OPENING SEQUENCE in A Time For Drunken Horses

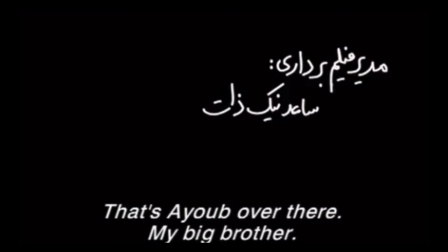1s
As the time for drunken horses opens, we are more lost than we're accustomed to being as the audience of a film.
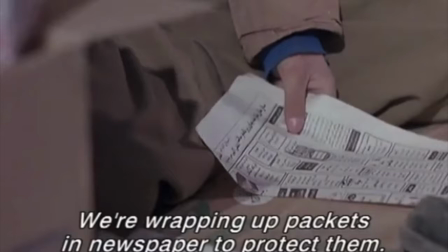10s
We hear an interviewer talking to a young girl who's telling him about her brother who has profound health issues,
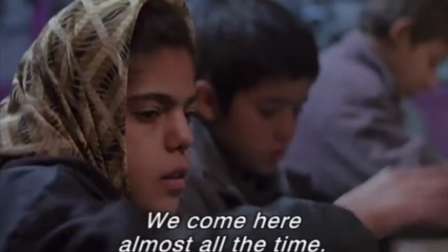19s
her passed away mother, her older sister who now acts as a mother, and the job that she has of wrapping goods at the market. it.
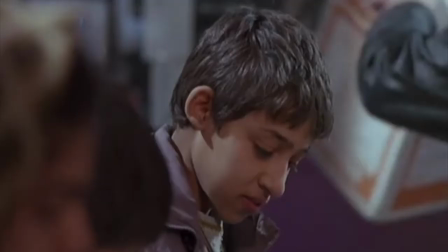29s
When the first visuals of the movie arrive, we see a very close shot on the hands of a young child,
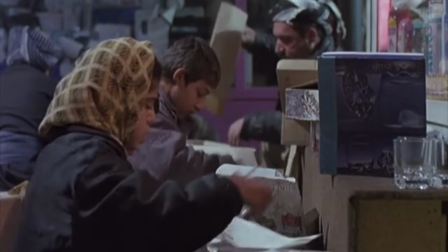38s
indeed wrapping what seemed to be jars in old newspapers.
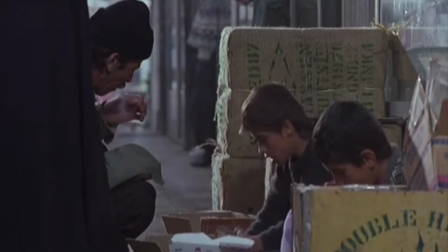42s
We pause for a moment, but we never see the child in whole, and then another pair of hands,
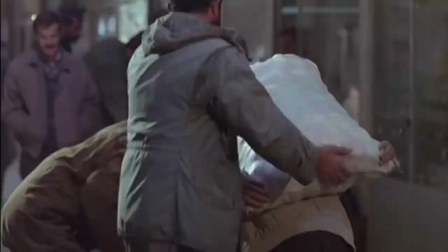49s
and then a little further away, another set of children, and gradually we realize that the camera is placed far away from these children,
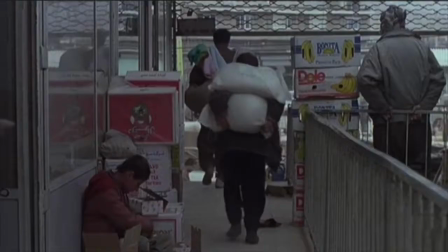58s
because we can see people moving in front of them and behind them, out of focus.
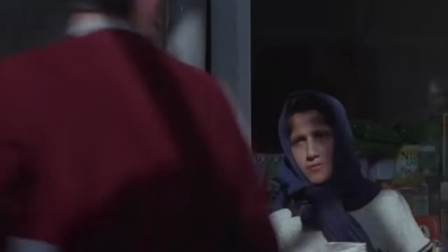64s
But we are never allowed to see the context where these children are working.
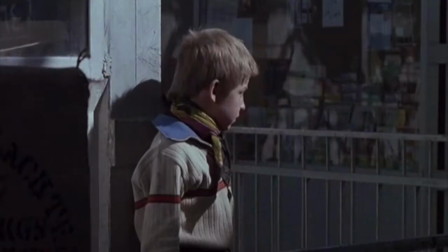69s
The one thing that feels stable in this opening sequence is that the sound remains constant.
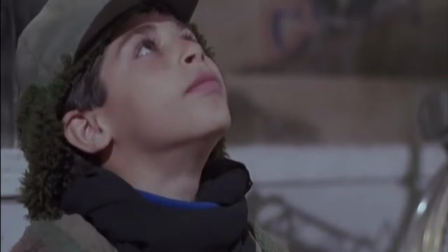76s
The heavy hum and buzz of a marketplace,
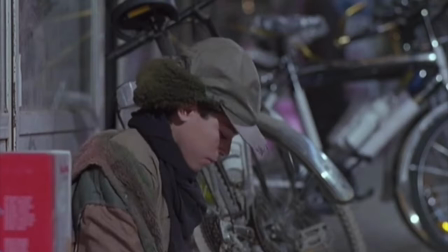81s
with people shopping and moving and talking and going and haggling and buying and selling.
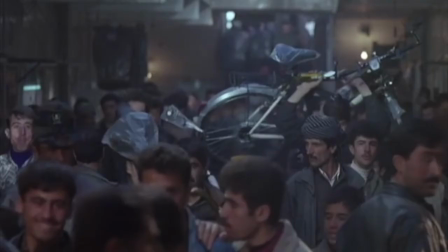90s
Finally, we pause for a moment on a boy for longer than we've paused before,
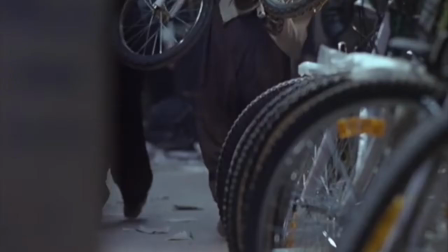96s
and later we'll find out indeed that this is Ayub, one of the main characters of the film.
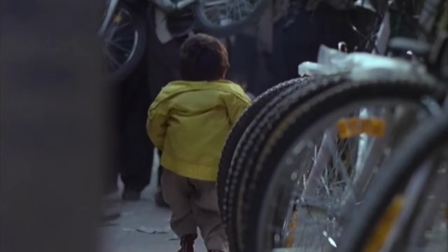101s
A moment later, we see his sister for the first time,
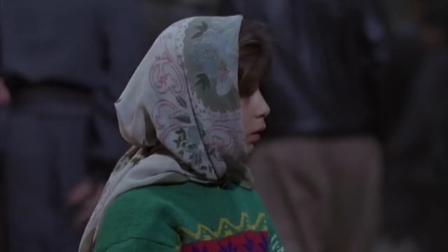105s
not knowing that she was the young girl who narrated the opening lines to us, and it's only another moment before we see their little brother,
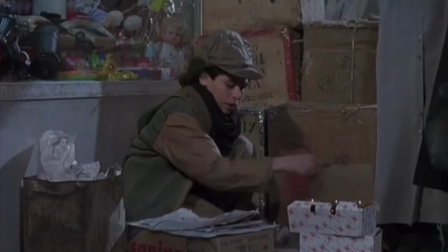114s
the profoundly handicapped Madi. he's dwarfed by the size of the bazaar and
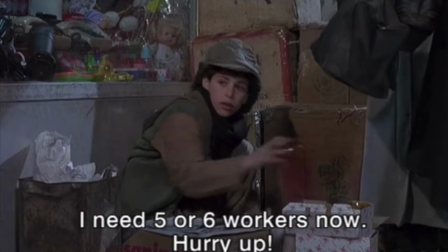121s
we see him first in isolation away from his sister who quickly hurries to him and cares for him.
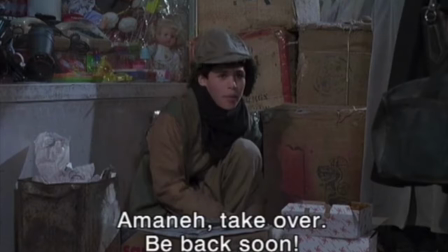128s
Ayub on the other hand has to jump away from a customer in order to get another chance to make some quick money and so he beckons his sister to come across to him and take over for him.
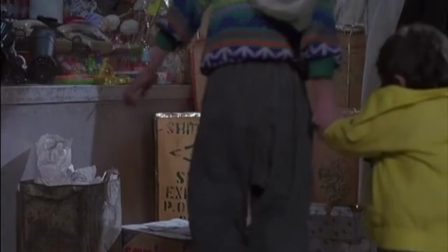140s
This is the first moment in the film where we've had any context for where things were located spatially.
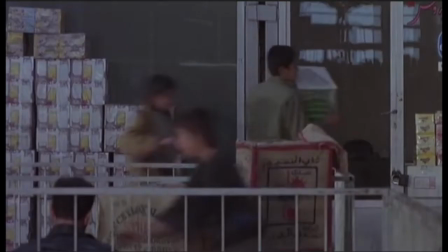149s
Everything seemed to exist in a space that was disconnected,
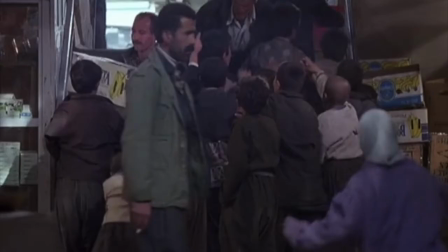155s
fragmented, and as a result watching these children with all this noise going on and knowing that they're trying desperately to eke out a living,
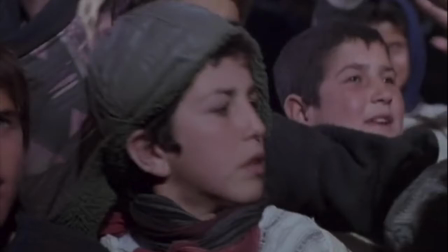164s
we feel a sense of subtle danger. The camera continues to be placed on a nice tripod and at a distance,
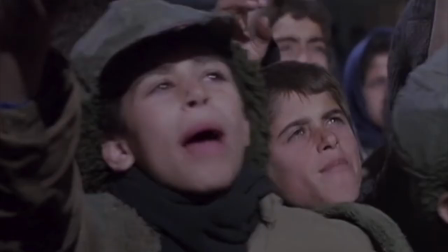173s
so that as all the children, including Ayub, run for the truck that's going to give them some extra money,
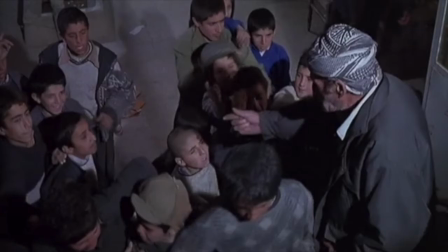179s
the contrast of the camera that's stable and the children running from far away toward the camera,
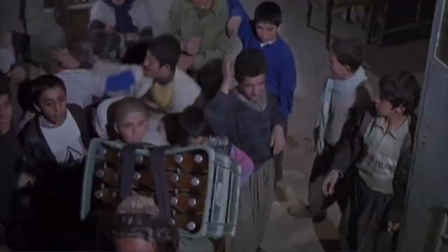187s
again, heightens our sense of disequilibrium as the audience.
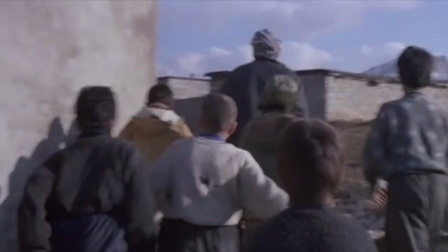192s
In the next shot, Bowen Gobadi fills the screen with children beckoning to, please, please, choose me, let me be the one.
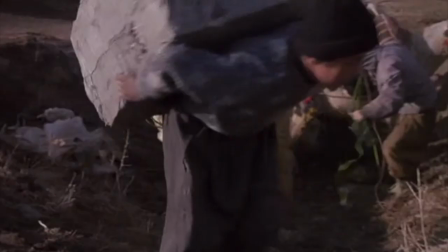201s
The man only needs seven, though. And then when he leads them toward the mountain in the wilderness, we have no idea what's going to happen.
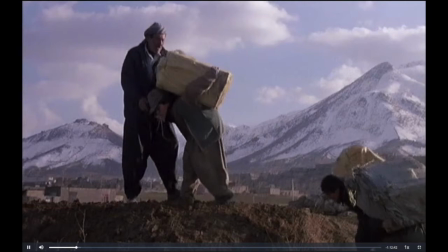209s
We don't have to wonder very long, though, because quickly, he loads great burdens on their back.
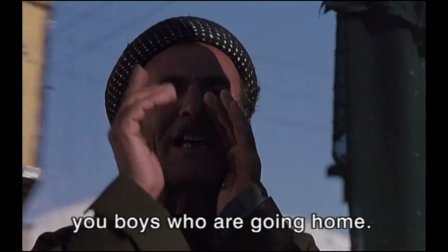215s
We've already seen some children being forced to carry great burdens on their back.
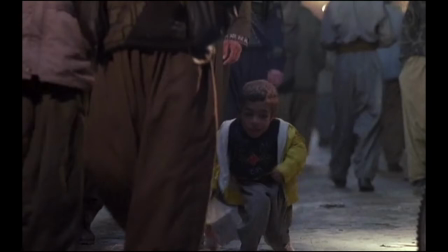221s
All of these images are reminders for us of what will happen later in
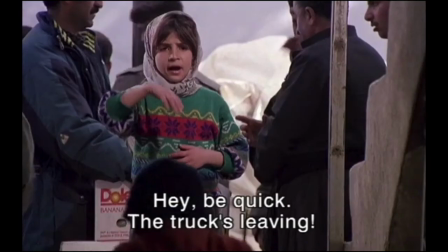226s
the film when burdened beasts can barely accomplish their tasks.
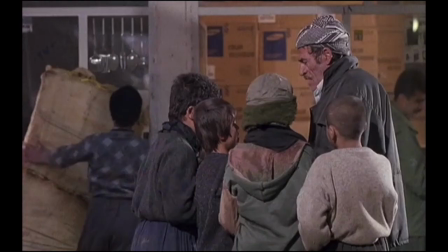232s
But these boys are quickly trying to get smugglers' goods into the marketplace before they're seen by authority figures.